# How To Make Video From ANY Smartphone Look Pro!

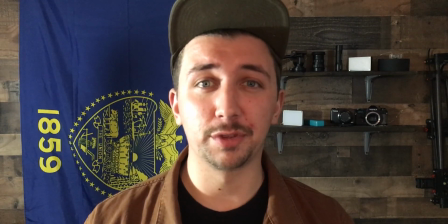(0:00)
So in this video, I'm going to show you how you can take your smartphone footage from looking like this to this.
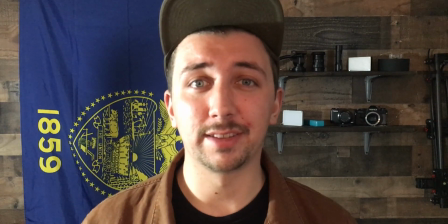(0:05)
And I'm going to be accomplishing this using lights that are going to cost you under $70.
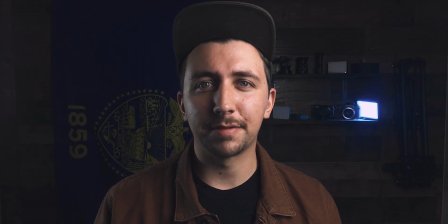(0:10)
So stay tuned. So let's dive into creating this type of a shot, and I think the first thing that we need to address is the app that you're using for your smartphone. If you're using the native camera app, I would definitely say try something else,
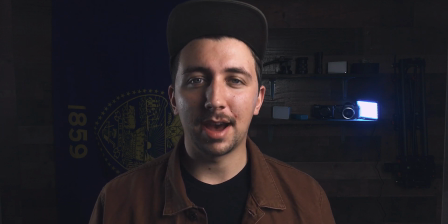(0:21)
because typically the native camera app doesn't have full manual control over your video exposure. So I'm actually using the Moment camera app, and it is free, and it's for iOS or Android.
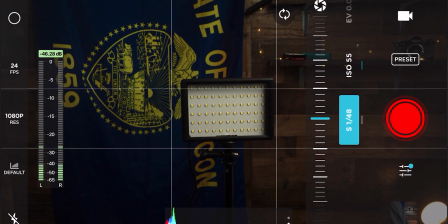(0:32)
And what the Moment app allows you to do is control your video exposure manually, which is what you want.
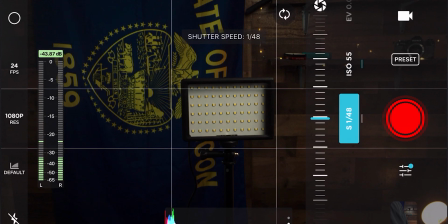(0:37)
So I have my video exposure dialed in right now. I'm shooting at a really low ISO.
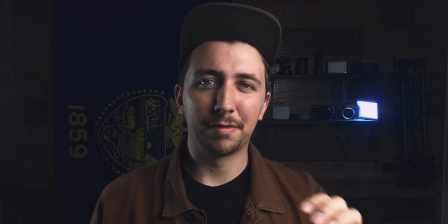(0:42)
I think it's at like ISO 55. And because smartphone sensors are so small, they're not really good at low light.
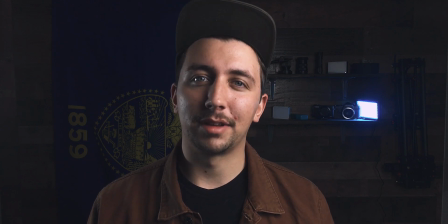(0:48)
So that's why you need to be blasting as much light as you can onto your subject and keeping your ISO as low as it can go, because a higher ISO is going to mean a grainier and more muddy shot, which is not what you want. And I'm shooting at 1080p 24, and I have my shutter speed set at 148.
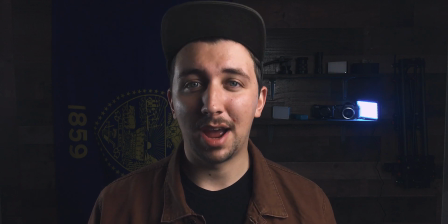(1:04)
So again, look into using a different app, unless your phone's native camera app allows you to shoot with manual exposure settings.
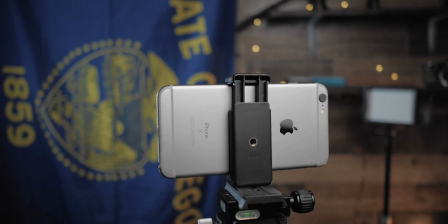(1:11)
As far as the phone that I'm using, it is the iPhone 6s Plus, and this one came out I think about 4 years ago, so I'm pretty behind as far as smartphone goes.
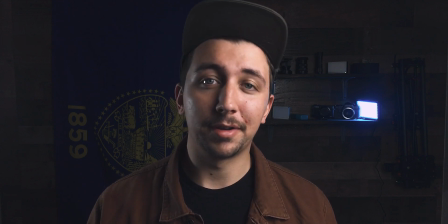(1:20)
But if you have anything, you know, equivalent to this or better, you're gonna obviously get similar or better results that I'm getting.
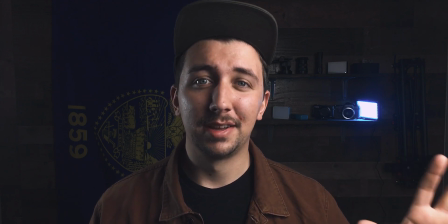(1:26)
But before we jump into the lighting gear, which as I mentioned is only gonna cost you around $70,
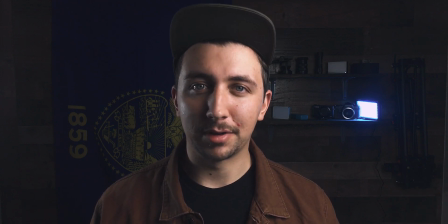(1:31)
you should make sure that you have the other essentials for filming a YouTube video like this,
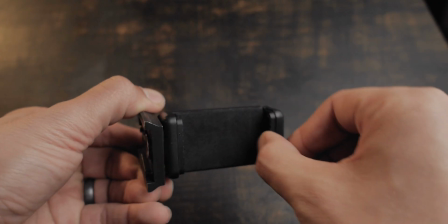(1:36)
like a tripod, a clamp for your smartphone, and a microphone. Definitely don't neglect your audio.
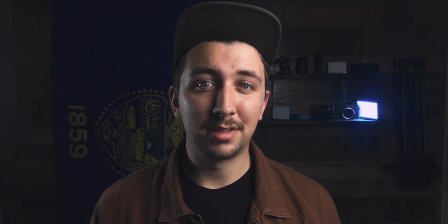(1:42)
There are a lot of really cheap lav mics on Amazon that can connect right to your smartphone and give you really good results. So I would definitely say look into getting something like that. Do not neglect your audio. It is one half of your video. So now let's get into talking about the lights.
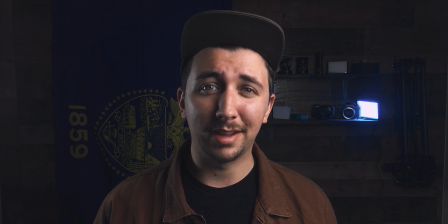(1:57)
And yeah, all three of these lights are going to cost you under $70, which I think is a really budget-friendly price point, especially for what you're getting.
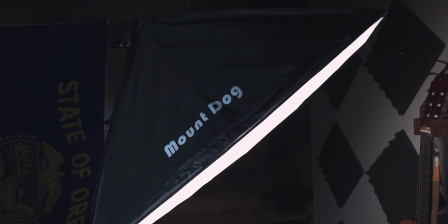(2:05)
So our main key light is going to cost around $37.99, so $38, and it actually comes with your light stand,
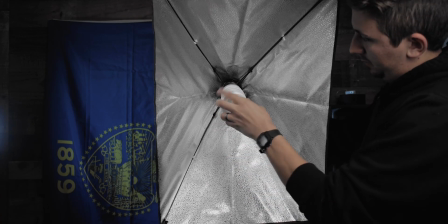(2:11)
your softbox, and your bulb, and it just plugs right into wall power, so no need for batteries.
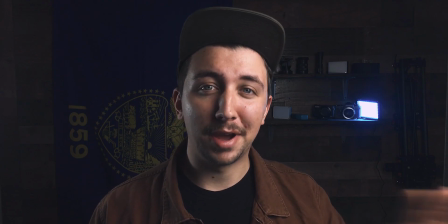(2:16)
It doesn't come with a dimmer, but again, you do not need a dimmer when you're shooting with your smartphone.
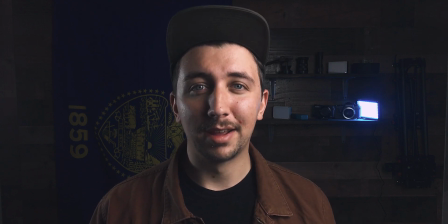(2:20)
You want to be blasting as much light as you possibly can and keeping that ISO really nice and low.
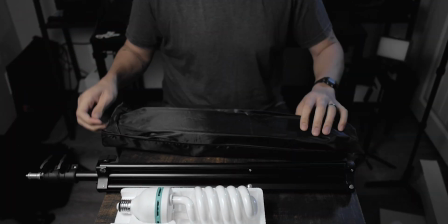(2:26)
So yeah, $38 for a key light with a nice softbox. It's a really good deal.
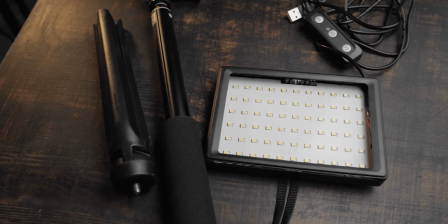(2:31)
So the other two lights are these little newer lights, and they come in a pack of 2 for about $30.
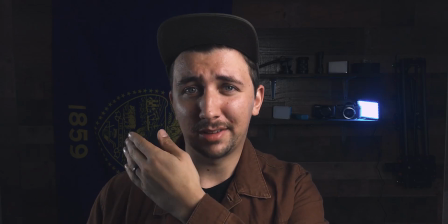(2:36)
So the one to my right or your left is kind of acting as a hair light for me.
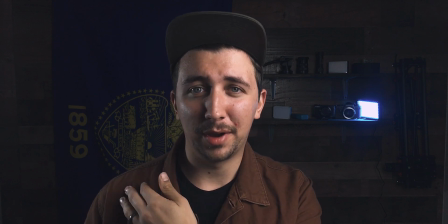(2:40)
It's helping separate me from the background and creating a little bit of a silhouette here on my shoulder. And the one back there isn't really doing that much.
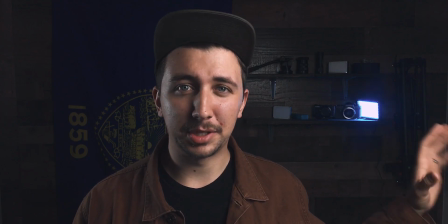(2:46)
It's just kind of providing a little bit of visual interest and maybe a little bit of color contrast to the back of my shot.
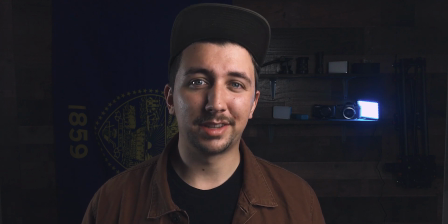(2:52)
Now, that's one thing that I do want to talk about a little bit is with smartphones, it is kind of hard to get your subject separated from the background. So you really have to come up with some creative ideas to help your subject pop from the background.
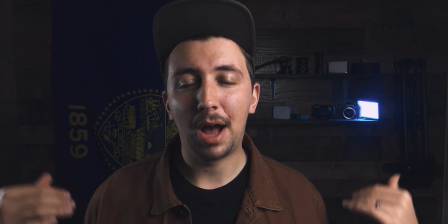(3:04)
Now, again, I'm wearing a jacket that's helping me pop from the background, so I'm not just in black and kind of disappearing into the darkness.
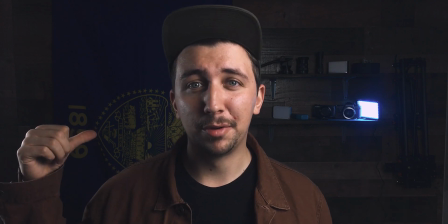(3:12)
And I also have stuff up in the back that are helping as well. My blue Oregon flag, which is creating some color contrast between this and the blue.
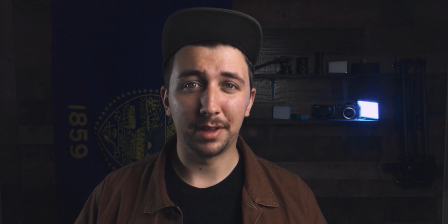(3:20)
And then I have some stuff up on my shelf. So it's just little things like that that can really help pull your image together and get your subject separated from the background. And again, having a little hair light like that is really going to help as well. So what I thought I'd do next is just kind of turn off each of these lights just so you can see what each of them are doing.
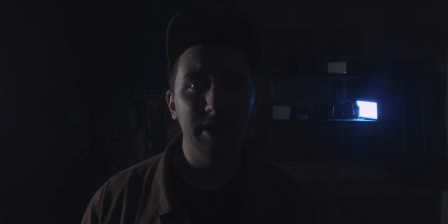(3:37)
So I'm going to turn off my key light. And now as you can see, it's just the hair light, and that's just providing the little silhouette. I'll turn the hair light off, and I'll basically just be in darkness with just that little blue light back on back there. But yeah, this little hair light is definitely helping, you know, separate me from the background. Then obviously my key, which is lighting me, the subject.
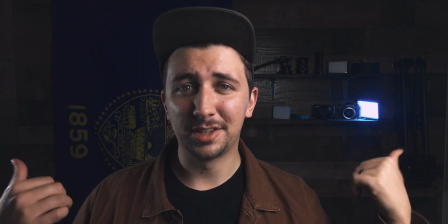(3:57)
So yeah, again, the key light, $38. The two little newer lights, $30 for a pack of 2.
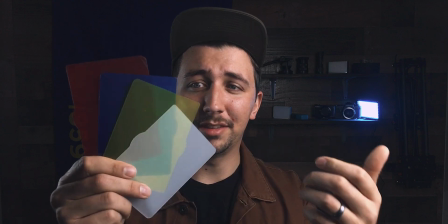(4:02)
And what's kind of cool is that they actually come with these gels that you can use in them too, as well as a diffuser.
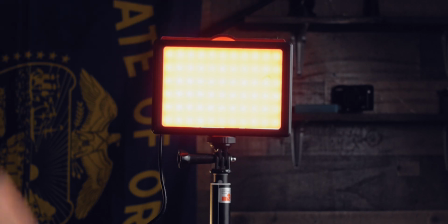(4:07)
So you don't have to like make any like DIY gels like I talked about before, but yeah, you can create some different colored looks if you want to.
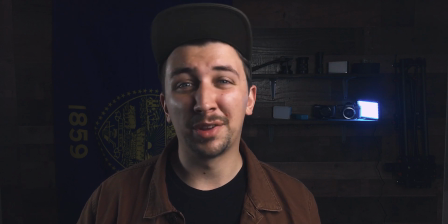(4:13)
I decided not to with this setup because I just feel like it wasn't really necessary to have a different color for my kicker light, but I do have the blue gel on the one back there just to create a little bit of color contrast,
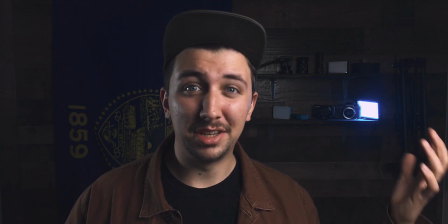(4:25)
because I do have a lot of orange in this shot, and you know, blue or teal and orange are really good colors that contrast with each other.
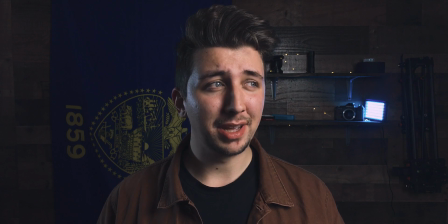(4:31)
So real quick, let's talk about light placement and color grading. So for my main key light, which is the $38 softbox, I have it just to the right of the frame.
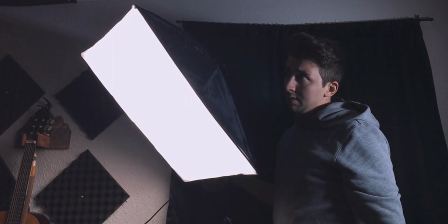(4:38)
I have it lifted up on the light stand and pointed down at me. That's just adding some shape to my face and giving me that drop shadow here on my chin.
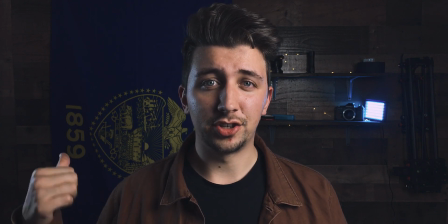(4:46)
And then my hair light is just to the left of the frame, and it's on the opposite side of me. and it's providing a hair light, separating me from the background a little bit more.
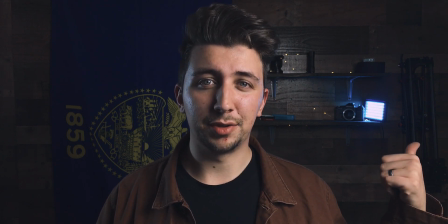(4:55)
Then I have that little blue light on just to add some visual interest. You could do without that if you really wanted to.
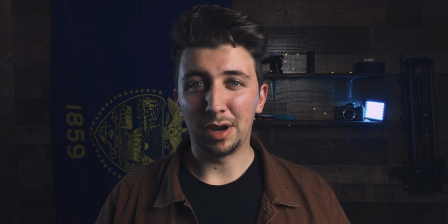(5:00)
As far as color grading goes, $38 softbox isn't really that great when it comes to color rendition, so it actually gives off kind of a green color cast. So you're gonna have to compensate for that in post by adding some magenta into your shot. This is what the shot looks like before I color grade it.
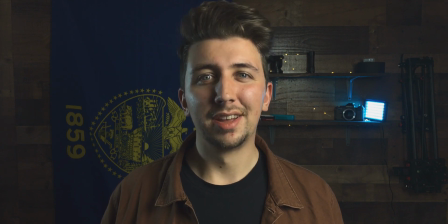(5:14)
As you can see, it's kind of green, and then after I color grade it.
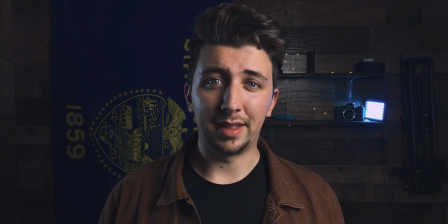(5:17)
I've actually provided a free LUT that you can download in the description below, and that can help you go from looking like this to looking like this. It's gonna work best with iPhones because that's what I'm shooting on, and every smartphone is gonna capture color a little bit differently,
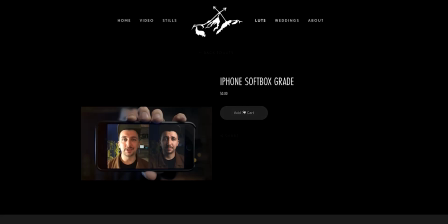(5:30)
but hopefully it'll help you at least get close to what you want your footage to look like as far as color goes. So as you can see, it wasn't really about using a bunch of like really expensive lights. You can use really cheap lights. It's just more about where your placement of the light is and kind of understanding what each light is going to do. What I really wanted to do with this video is hopefully remove any excuses that you might have to why you can't start shooting YouTube videos or why you can't shoot stuff with any camera that you have. Obviously, I would prefer to shoot my videos on a proper camera, but if you don't have access to a proper camera, you just can't afford one. I think that if you can afford 70 bucks, you can create a shot like this pretty easily, and I'm not in a huge space, so you don't need a really huge office to do something cool with. So I really think that like anyone can pull this off. So yeah, hopefully this was at least encouraging, if not helpful information for you. If it was, it'd be really cool if you hit the like button, and I'm gonna have links to the lights that I used in this video, as well as a link to a microphone so you can get some good audio into your smartphone as well. But yeah, thank you so much for stopping by. I really appreciate it. There's gonna be a bunch of other links in the description below that you can check out as well. I'll have some playlists and videos that you can check out right here. Again, thank you so much for watching, and I will see you all next time. Later.